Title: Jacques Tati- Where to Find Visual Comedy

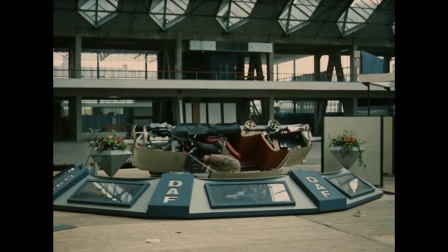[8:31]
Some gags play better in a single moment, but others need time, and there's a very simple way of getting around that.
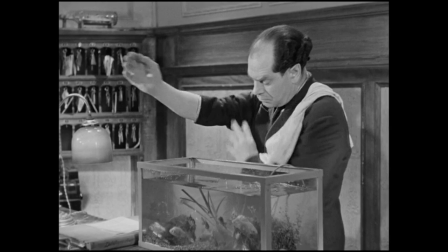[8:39]
This is one of the methods Tati was so brilliant at. Set up a situation, cut away for a moment, and
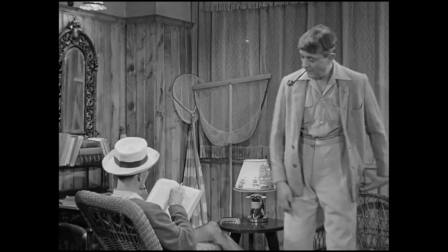[8:52]
then bring it back.
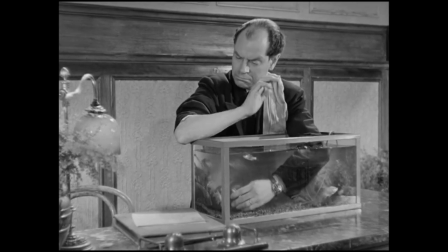[8:57]
Think about it, this wouldn't have anywhere near the impact that it does if it was all done in one shot.
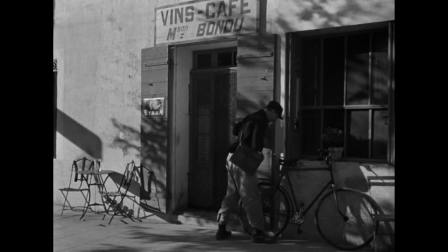[9:03]
The gag needs space and time enough for the audience to forget about the setup.
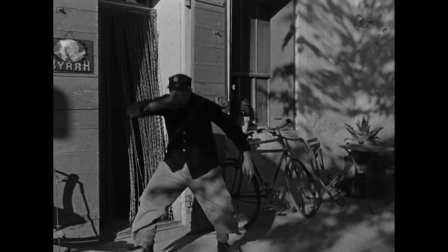[9:12]
So that the punchline can hit all the harder.
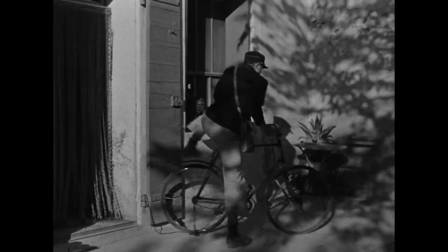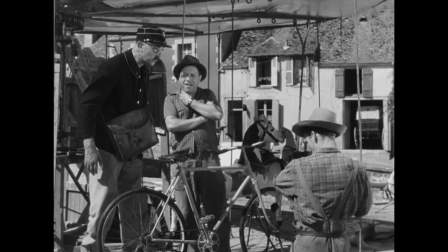[9:23]
For me at least, these are easily the most memorable and playful of all of Tati's gags.
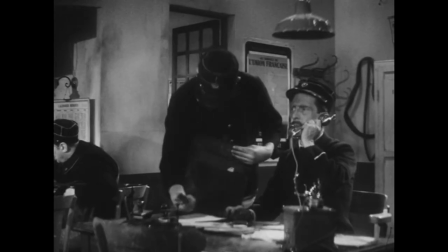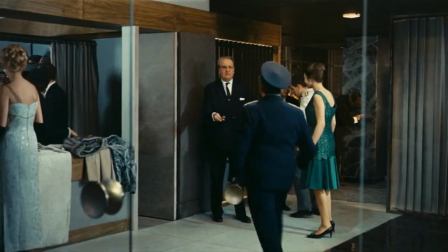[9:34]
Because of course you don't actually forget about the setup. You may for a moment, but when that punchline hits, you instantly remember it.
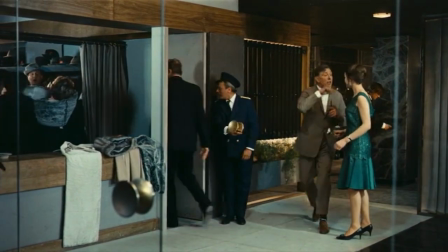[9:41]
Often And that's half the fun watching and thinking, oh my gosh, I nearly forgot about that.
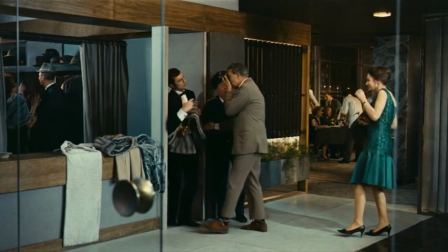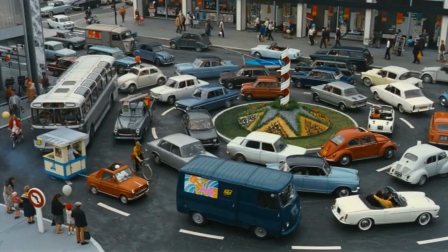[9:51]
So if you want to get a laugh from something other than a bunch of SNL alums standing around one-upping each other with one-liners, remember, objects sound.
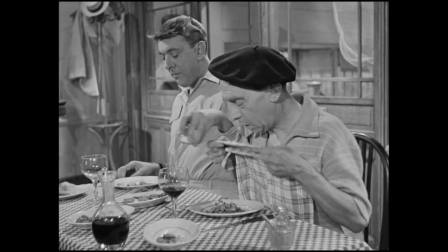[10:01]
Reverse our expectations, set it up, bring it back.
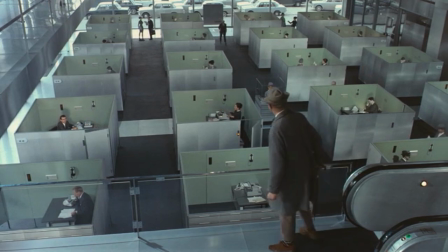[10:09]
But all of that starts with observation. because sometimes the smallest thing can be the absolute funniest.